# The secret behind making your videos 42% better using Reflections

So to do that, we're going to dive into the psychology of the brain and how reflections impact our subconscious.
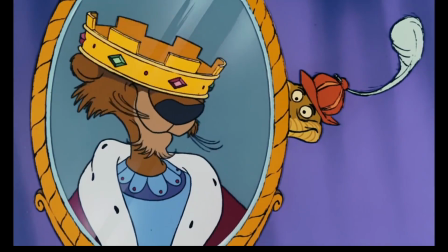Historically, mirrors represent vanity and narcissism. When a mirror is convex or concave, they exaggerate the height or the weight or even the distance.
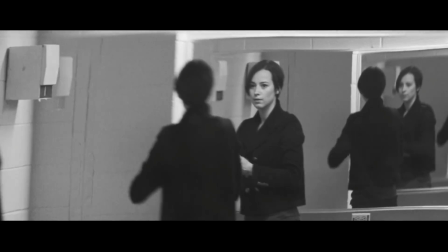As a result, mirrors that distort images, their symbolism often represents deception rather than truth.
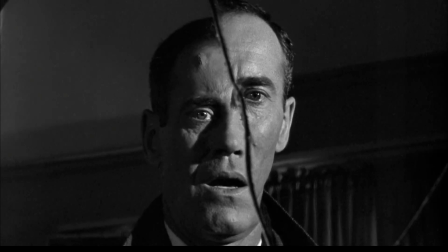And when you break a mirror, it represents the breaking of your worldview, what you thought was true.
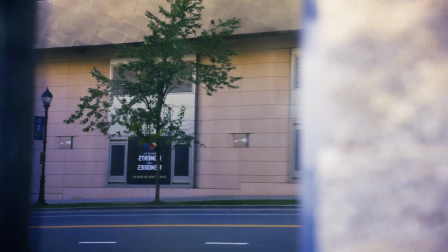But they can also invoke a different meaning, like when you're filming and you don't realize that you're in the shot and you've ruined everything.
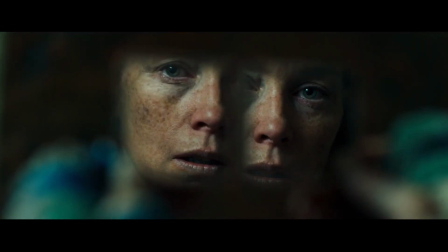But I'm sure none of us have done that. Okay, let's dive into how the brain works. This is where it gets really cool.
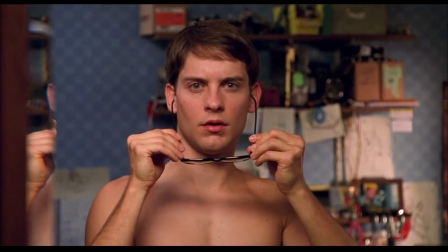Neuroscientific research reveals that the brain processes reflective surfaces in a unique way.
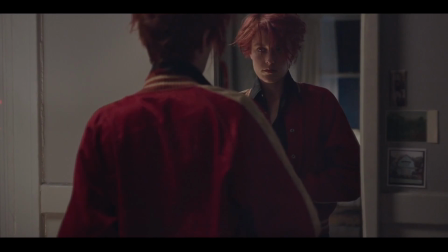Like when we see our reflection, the brain's mirror neuron system activates. moving us to analyze the image before us.
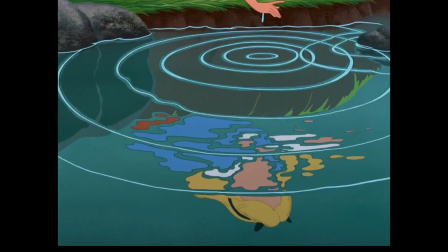This is the same system responsible for empathy and self-recognition. This explains why when you see yourself in a mirror, it can evoke some profound introspective moment.
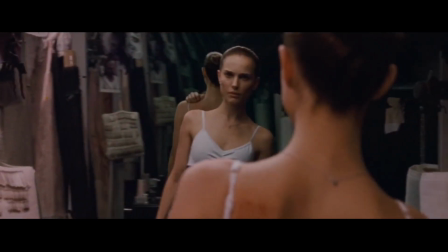The same phenomenon occurs when we see others doing that same thing. So if you have a shot of a character looking into a mirror, it drives up our own empathy for them.
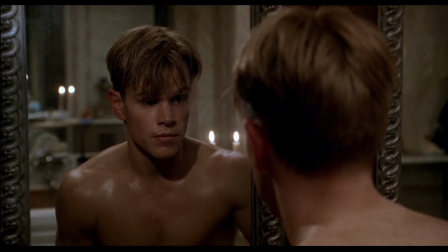Another thing that triggers our brain in a unique way is symmetry. In everyday life, symmetry represents beauty, harmony, and balance.
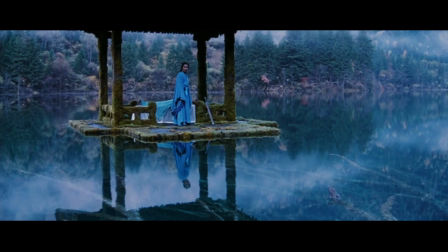People find symmetry so pleasing due to its prevalence in nature and its association with health and efficiency.
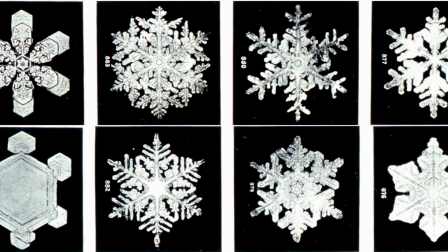Things like a starfish and honeycomb and snowflakes, they all have this symmetrical pattern, whereas asymmetry often signals danger or illness.
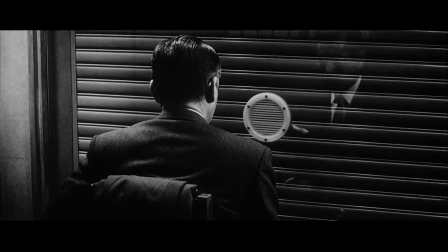We want our audience to feel stable and at peace. Using a reflection to give balance is a great way to achieve this. The danger that comes in is when we use too much symmetry. It's just perceived as boring. That's why, like with any good story, the best route to go in is a balance between complexity and order to be the most aesthetically pleasing. That's why we use reflections intentionally, because they trigger a subconscious part of our brain. And if we're using them over and over or incorrectly, the only part of our brain that's triggered is boredom. Good one. Thank you. Now we have the technical ability and we know how the brain works.
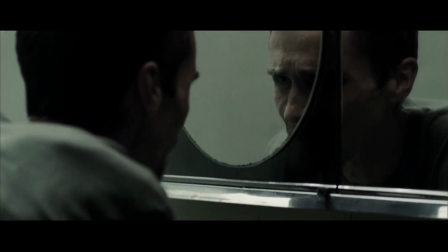But what does this all mean for creating a great story? Well, to teach about that, we're going to start somewhere where I don't think you'd expect.
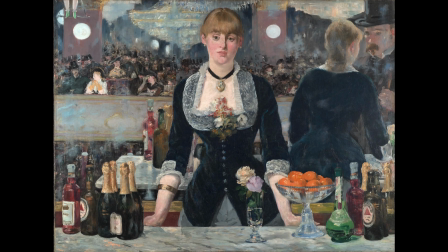Let's start with Eduardo Manet. Look at this painting. It takes a minute for you to kind of understand what's going on, what you're looking at.
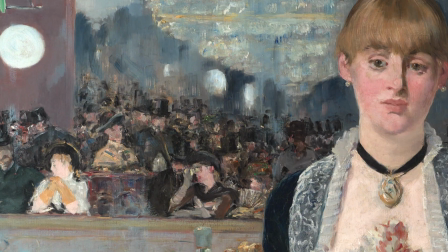Obviously, you see the woman, and then you realize that there's a mirror as a backdrop. Naturally, first, our eyes are drawn to her eyes.
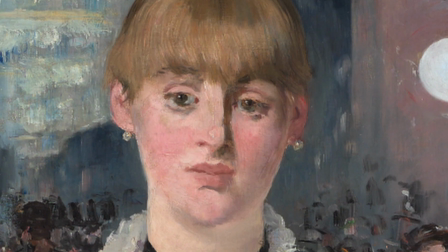The forlorn look on her face immediately brings us into her life. What is she thinking about?
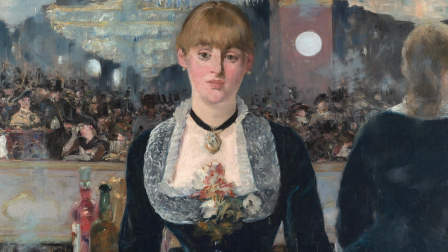And honestly, as humans, unfortunately, it's a feeling that we're all well too familiar with.
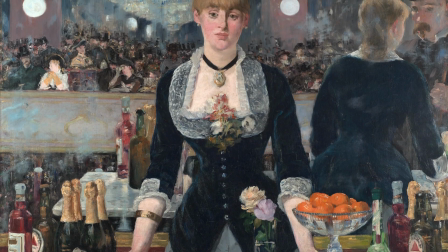We've all been dissatisfied by our life stage. That's the beauty of a good painting.
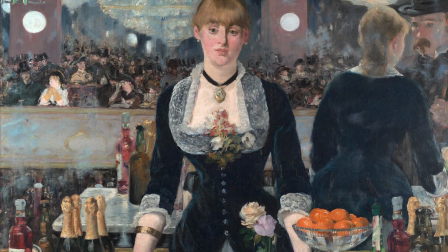It's a mirror. It's not necessarily showing the physical reflection, but the emotional reflection. This should be our goal as filmmakers, to connect with people in real ways, to make them think about their life, their choices, and their beliefs. The hard part, at least for me, is having the boldness to sit with one shot long enough where people can actually get to a place of reflection. Because it takes time. You can't be jumping around cuts. You have to let them actually breathe in the shot.
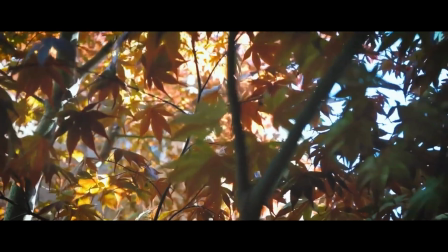And the shot has to be interesting enough. So many times in my films, I get nervous about the audience losing interest because I sat on a shot too long.
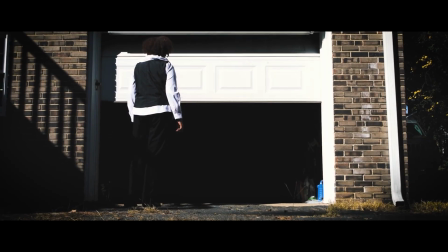But this fear of mine prevents them from actually putting themselves into the story. But we've all been bored by long shots.
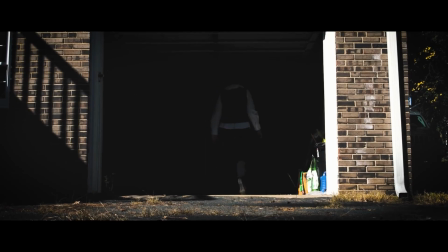So what's the difference? How do you avoid being boring and set up a situation where your audience enters into the story you're telling?
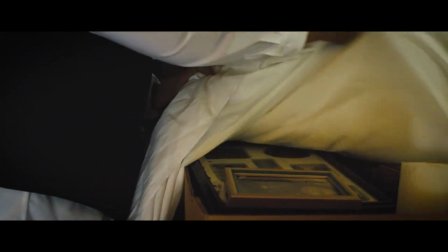Well, there's two main ways. First, the shot just simply needs to be interesting.
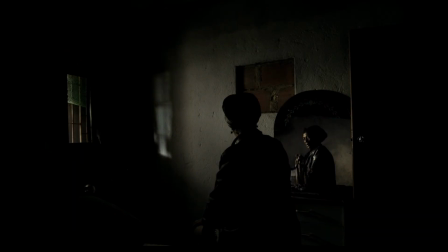Do people enjoy looking at what's going on? Is there enough movement and depth to the shot that draws the attention of the audience to different places?
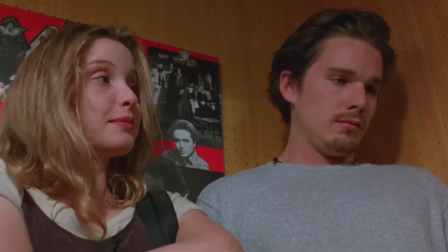Second, does the shot have tension or mystery? Is it building to something that the audience wants to see and can relate to?
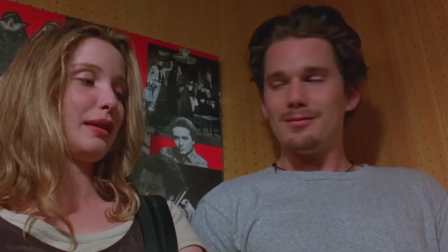Now, I know this isn't exactly about reflections, as we say, but it's important to know why we're adding reflections into our scenes,
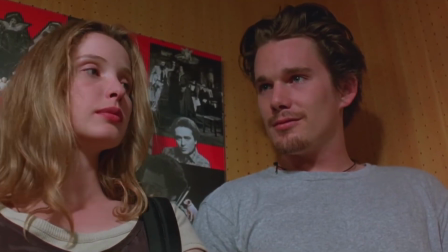because we can take the lessons from this and apply them to all different types of shots. Now, back to the painting.
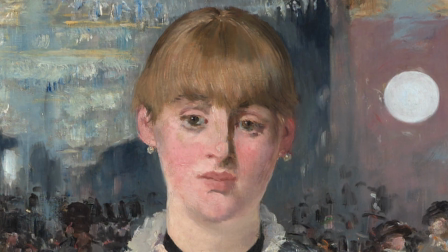If it was just her face, we'd miss the full context of the situation.
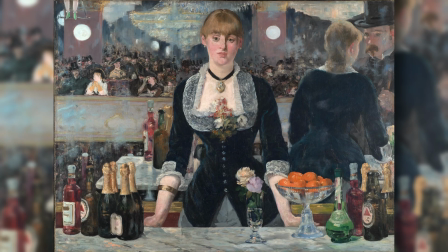It's the mirror that gives us the perspective we need, as well as many, many other things to look at to keep us engaged.
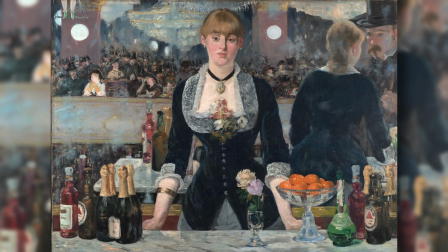Everything in the reflection helps us build the narrative of the situation.
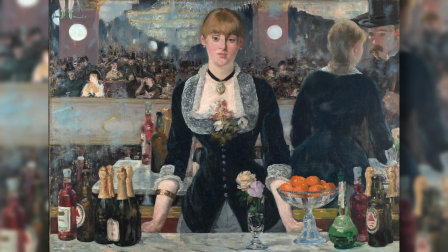So, I'm going to sit here with it for a minute. What is going on to you? Comment below what you think this woman is thinking. What narrative are you building with this? There's no way we could go an entire video about reflections and not talk about one of the most famous ones in film history. From the movie Contact in 1997.
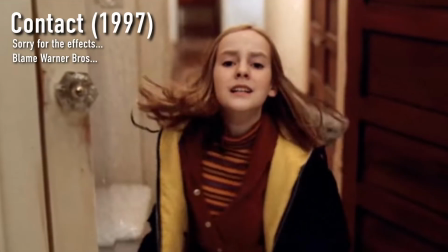Slight spoiler warning, but this happens pretty early on in the movie. I'm not going to break down the how, although it's very impressive.
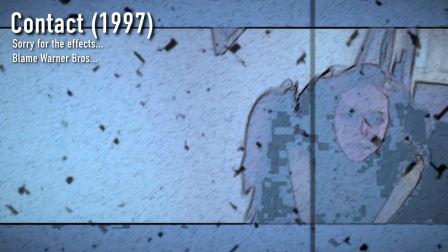But I'm going to talk about the why that carries the meaning. For some context, the girl is running to get medicine for her dying father.
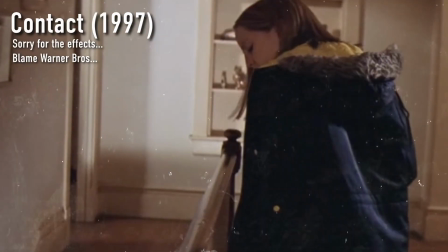First, as she is running, the shot is already flipped. Moments before, we're walking down the same hallway with her.
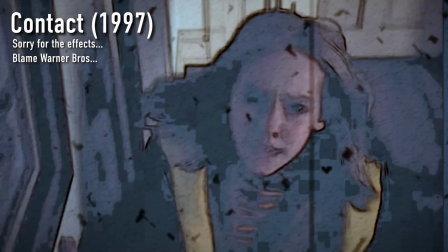As you can see, this is the original layout. Now, everything is reversed, making us feel uneasy, like we already know something's wrong.
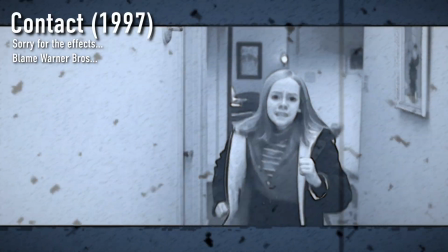But it also means we're in the mirror world, the opposite of what should be. This girl's life is about to be completely reversed by her dad's death.
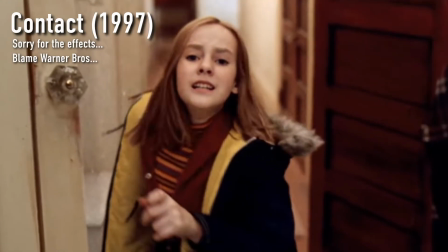As she reaches for the mirror, and it's one of the greatest transitions ever, we cross over the mirror plane back into the real world.
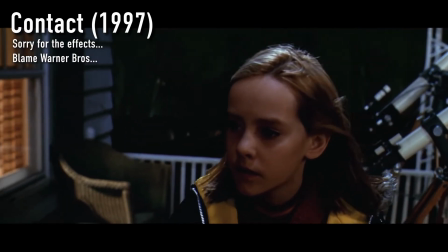This is a moment where her life splits into two. Forever in her life going forward, there will be a before this moment and an after this moment.
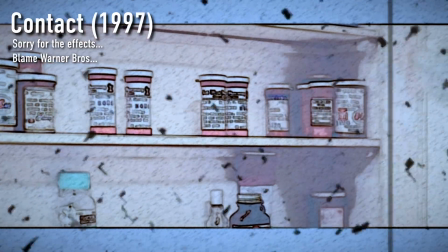And then what's left in the mirror? As the door slowly closes, it's just the image of what was and won't be again.
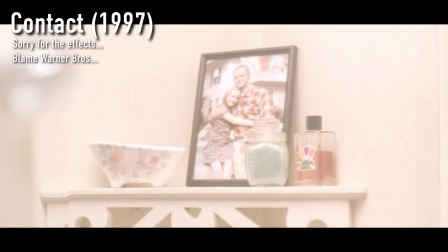It lingers just long enough to let us feel it, slowly fading to white.
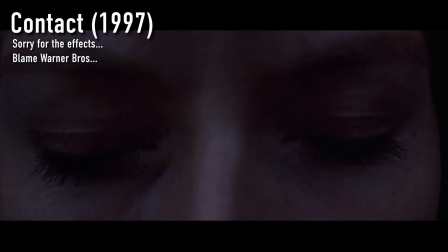It makes us believe in the girl and want her to overcome the tragedy for the rest of the movie. It's a great way for your audience to buy into a main character.
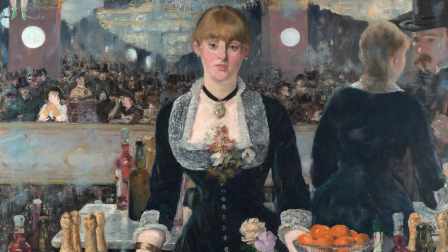Now once more, back to the painting. Interestingly enough, Manet includes himself in the painting.
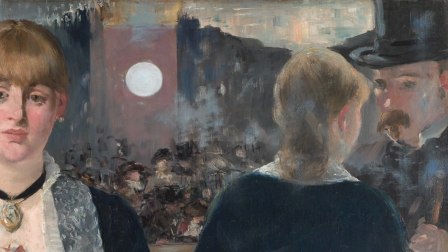It is his eyes we are seeing the situation through. He is the man talking to the girl.
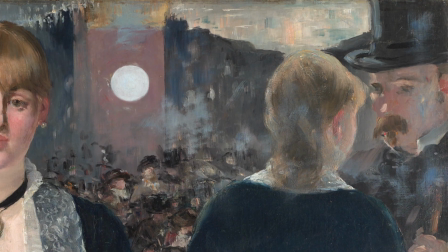So what do you think he's saying about himself here? As creators, we're always putting part of ourselves into our work. In some sense, they're reflections of ourselves. So I think it's a wise thing to do to stop and ask, what am I saying about myself?
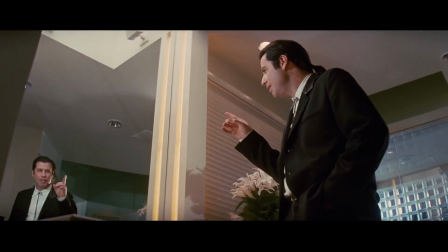You might learn something. There is a lot that needs to come together to effectively use reflections in our videos.
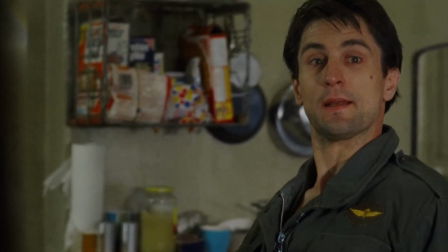We need to understand solid compositions, whether that's splitting it down the middle, or using a mask, or just focusing on the reflection itself. However, if we rely only on the technical side, we miss the meaning. As with any form of art, we are reflecting society. We need to say something about people's experiences, and then inspire them. Remember, the only way you can see yourself is through a reflection.
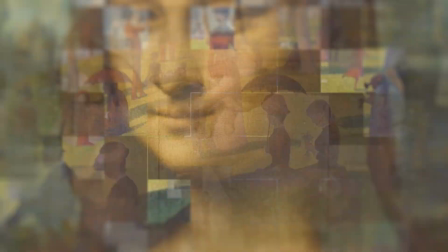My name is Sam Johnston. Thank you so much for watching.